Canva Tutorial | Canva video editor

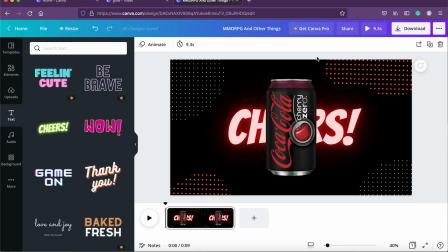Basically, it is looking like a 2D object. So we select the can, edit image,
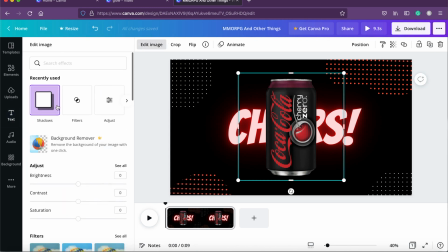and we will look for a glow by going down.
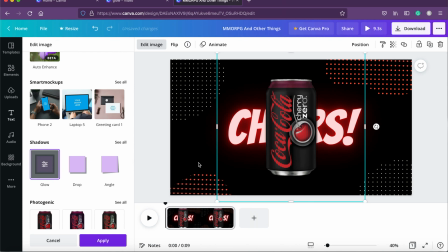Here we found a glow. It has added a black kind of a shadow, so that looks really cool. It is making the can stand out from the text. It is giving a 3D kind of effects. Now if you play back this sequence, nothing is going to happen because we have not done anything.
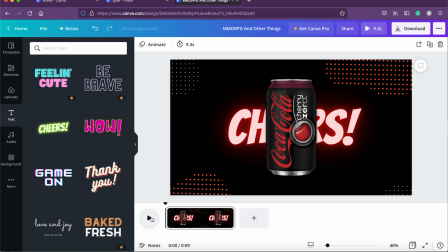We have not done any kind of animation, anything yet. But if you play back, see, nothing is happening here. Let's add some fun. We will select the text behind and we'll go to animate.
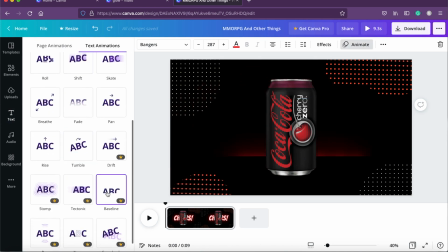You have a lot of options over here. You go down, you have the pro mode, you have pop, you have neon, but I liked this bounce.
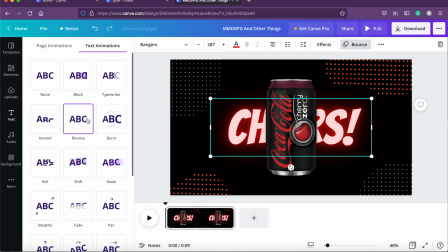So I'll just tap on the bounce and let's play and see what we have. Beautiful. Now, before I animate the can, I would like to also add another element of, a sparkle, because soda is usually something that sparkles when you pour it in a glass.
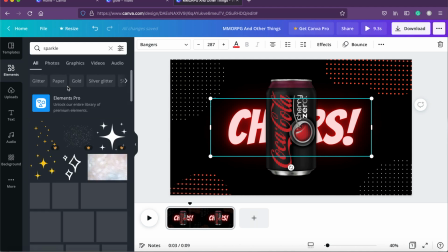It looks so bubbly and fizzy. So let's look for sparkle. Let's go down and find something appropriate.
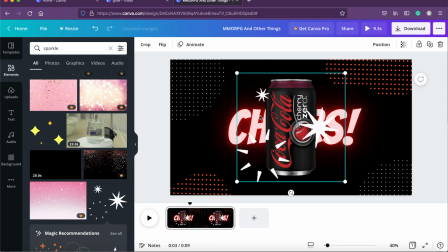This looks good here. Now, this is obviously a very large size. I mean, it is very big. So we'll just simply by using the top corner, we'll resize it and place it here.
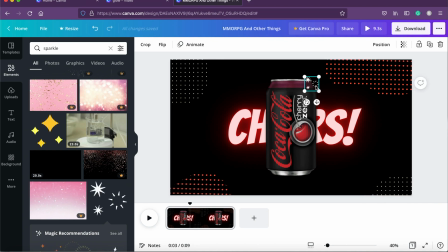We will copy and we will press Control V for pasting, drag it down here. I would like to flip it around because I don't want the same effect. Look, it's like too much of duplicacy.
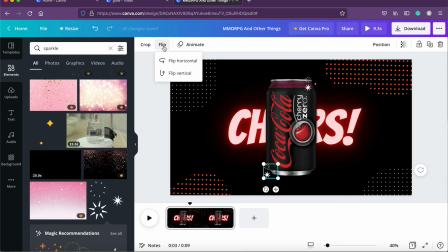Clicking on this on top, we will say flip horizontally or vertically, whatever sounds good. Here we are. This is looking fantastic. Now we need to add some animation to the can.
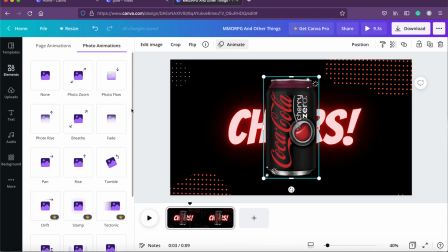By clicking on the can, go to animate. Here we go. We have a lot of animations over here.
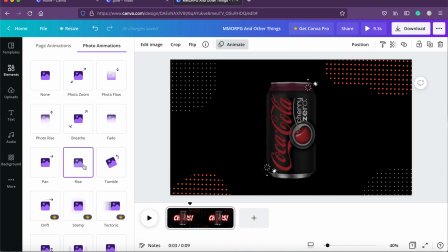And this is a pro. We are not using pro because we are not subscribed to this yet. We have rise, we have pan, we have photo rise, none, we have photo zoom.
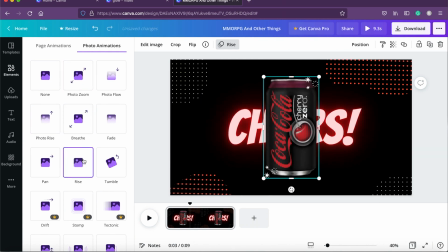I will be looking at rise. I wanted to rise like, you know, as a bit appearing from down. Now let's play back and see what we have got. Wow, doesn't this look good? Now that we have created the first slide, we're going to duplicate it. By going down, you can see three dots.
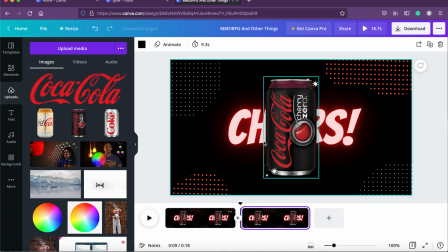Click on that and say duplicate page. Now we have another slide. Now that we have the other slide, which is duplicate slide, we click on that and we will click on Diet Coke,
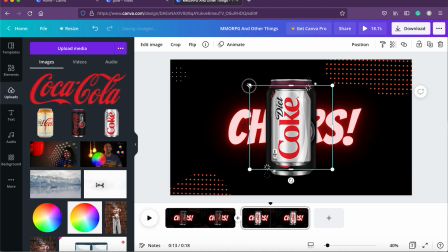get it in the scene, and we will be resizing it exactly as per this.
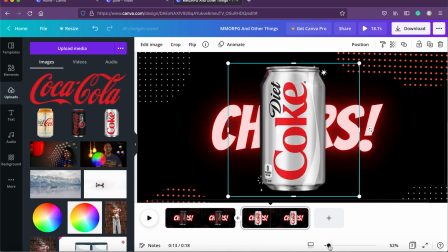If you go down, you can magnify it. So that you know that the job is going well. I mean, you're aligning things properly. Just a little bit of scaling. And this probably looked good to me.
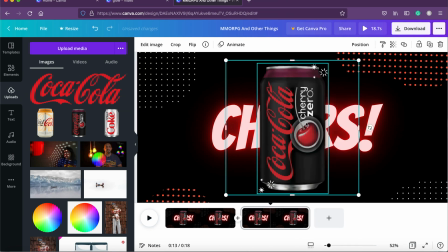Click on this, position backward. Click on the black soda can and move it. Now we have a white can. So we want the environment or the atmosphere to match that.
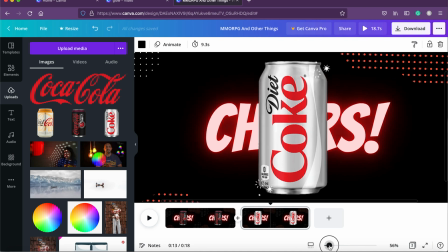We click on the background again. Let me zoom out a bit. Go to the background.
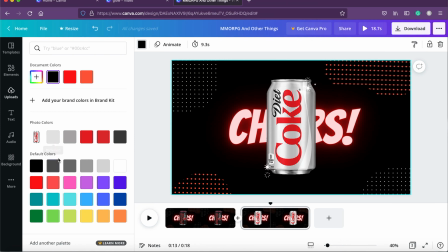Here we will select probably a gray color. This is looking good.
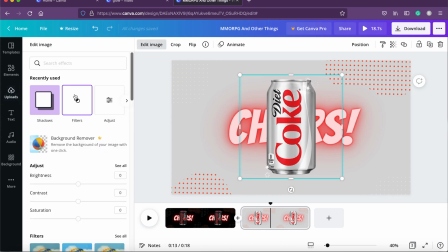By clicking on edit image, we'll go to the shadows part, click on it, and we'll use backdrop.
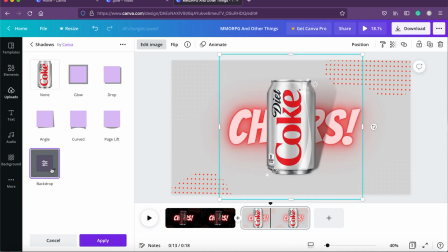Now what backdrop does, it gives a nice 3D effect of the can. Shadow following behind is giving nice beautiful feel. Earlier we were using a black background, so we could not use this because it would not really look very good.
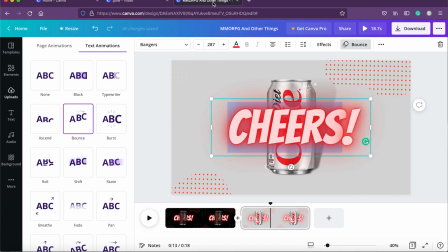Now we'll change the text and make it something else. Probably zingy should sound good. Zingy. Now let's place this behind.
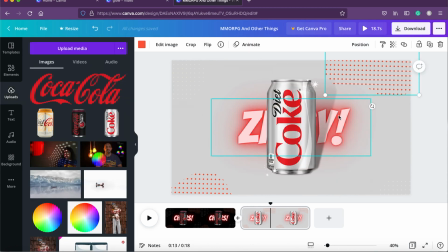This is in the front. Okay, it's already in the back. Sorry, we had copy pasted it.
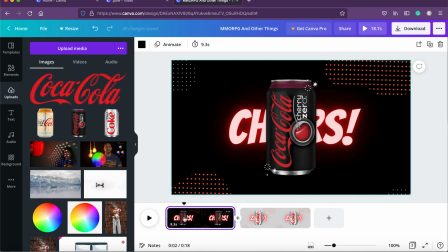Now that we have created two flavors slide, we are going to reduce the duration by going on this watch icon,
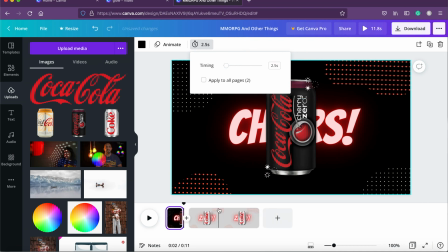and probably 2.5 should be fine because commercials are not very longer in duration.
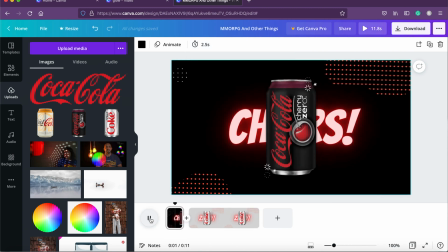Let's play back from the first slide and see what we get. This goes and then this comes in. Let's add a transition that will make this video look even more beautiful. By clicking on a plus icon here, you can see there is a arrow kind of a button showing you add transition.
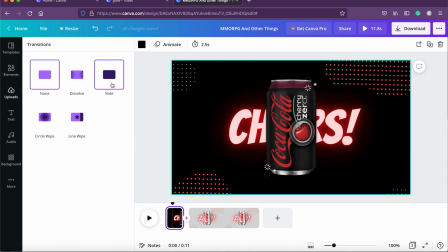Let's look for some nice transition. I think this circle wipe, this looks fine.
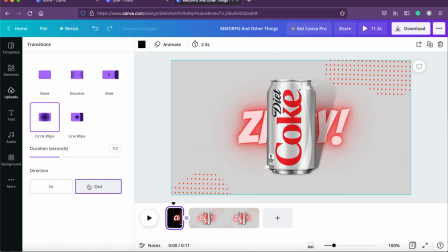What you can do is, you can select out. Yeah, this looks fine. So let's check the flow.
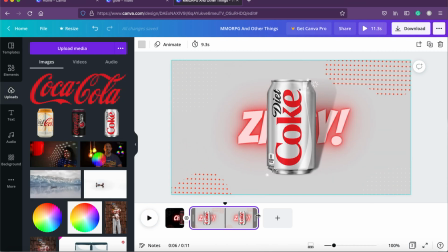We played this and here comes the second. Now we'll also reduce the duration of this clip by selecting it, and we can type in manually 2.5.
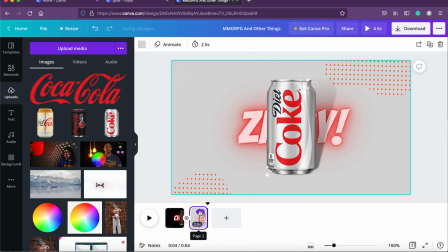Here we go. We'll duplicate this. So duplication is very simple. Just click on this bar up on the top, duplicate page, and we have another one. It's time to add another and the final soda or the Coke can.
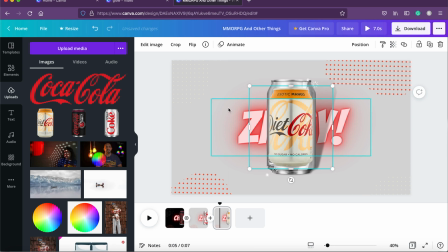We go to uploads. We already have it there. We tap on it and we are going to resize it as per the size.
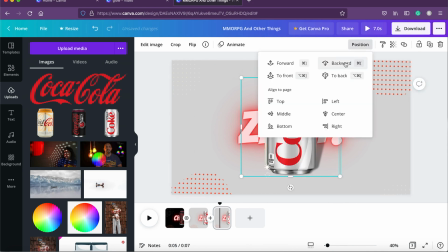Here we go. Let's send this to the back and remove this can from here by selecting.
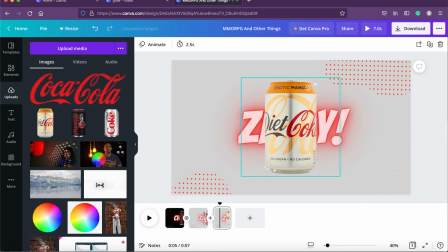Now this is a mango flavor, so we need a nice yellowish color to this whole theme. Again, we'll click on the background and we will go up here and we'll look for a nice yellow color.
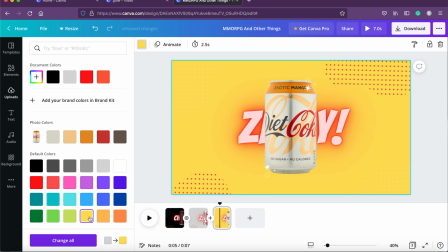This looks good, or probably this. I find this looks nice. Let's change the text and its color.
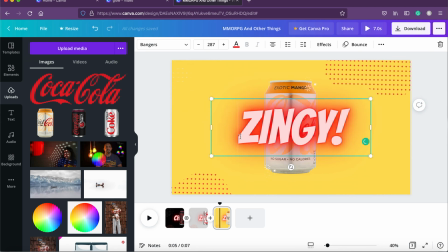We'll click on a text behind And I think we'll make it tangy because the lemon flavor is usually tangy. But here I don't want to keep the text the same color. We'll go to the text color and I'm going to choose a yellow.
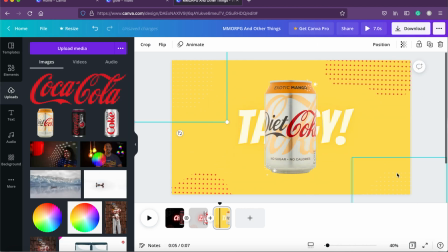Wow, this looks fantastic.
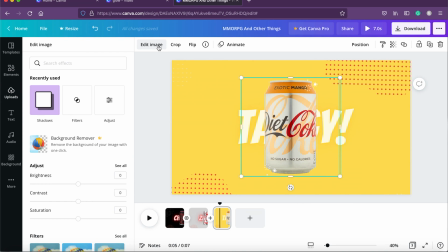Clicking on a can, we'll add a shadow, edit image, go to shadows, backdrop shadow.
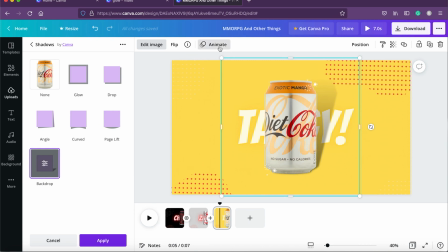Wow, this looks cool. Animate it like we did earlier and select rise.
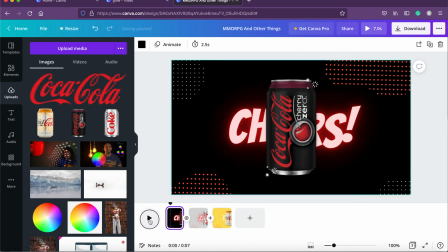And let's play back the sequences. Here we go.
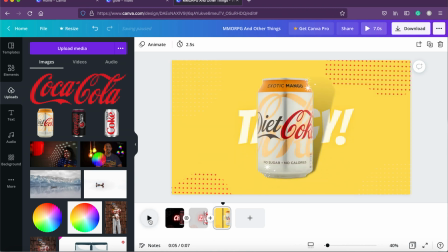And here we go. Wow. We have to add a transition again to the slide by clicking on plus.
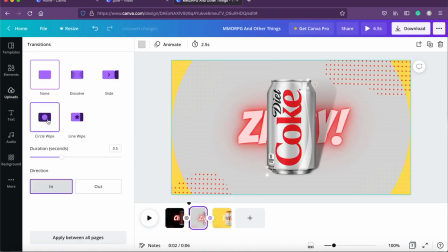Say add transition. Look for circle wipe and say out. Here we go. Let's select the first slide and play back.
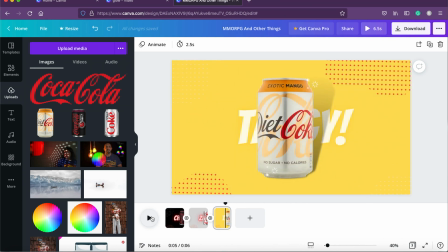2, 3. Beautiful. Isn't it looking so cool? Now we will do one thing. We are going to have all these cola cans in the final shot. This is not a complete sequence yet because we need to show an end shot.
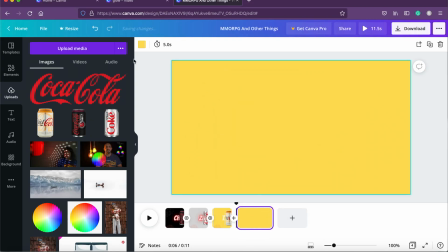On the plus, we'll add a page and we will make this white color.
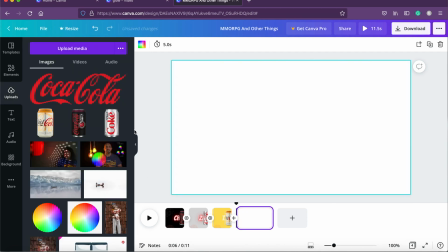Let's go back to upload. We'll get all the cans one by one. We'll get the cherry cola, then we'll get the mango, we'll get the diet coke plain flavor.
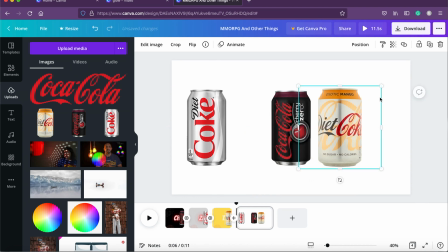Take this on the left hand side, the diet coke, which is the mango. Let's resize them a little bit so that, you know, the uniformity is there.
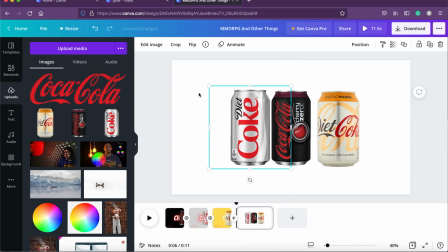I hope all of them look uniform. Let's do probably a little bit. Okay. Yeah, this will be aligned. We'll keep all of them in the center.
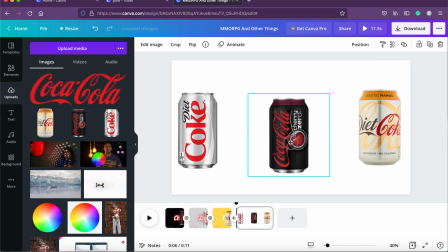So what we'll do now, we are going to increase the size of this so that this looks like a 3D effect. A little bit more. Cool, this look good. And this is center aligned now.
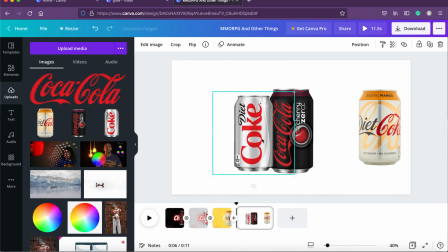Let's get this here. We'll take it backwards, so this hides behind this can.
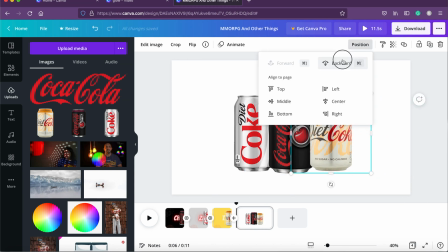We'll get this can here as well. We'll also put this backward. Now this looks good.
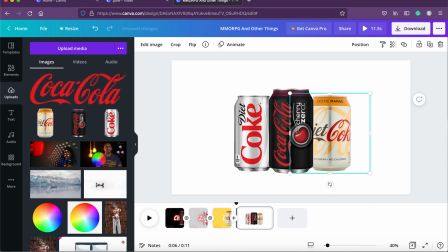Just do a little bit of placement so that it looks nice and uniform. Now what we can do is we can select all of them, or we can click either on either of them and press shift and select all three, right click and say group.
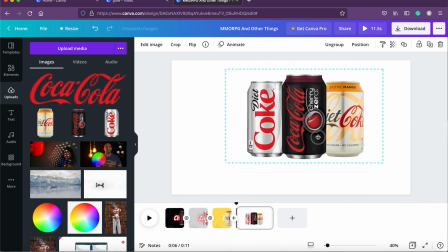Now with this, what happens is when you move this around, they'll all move together. Just get this down a little bit.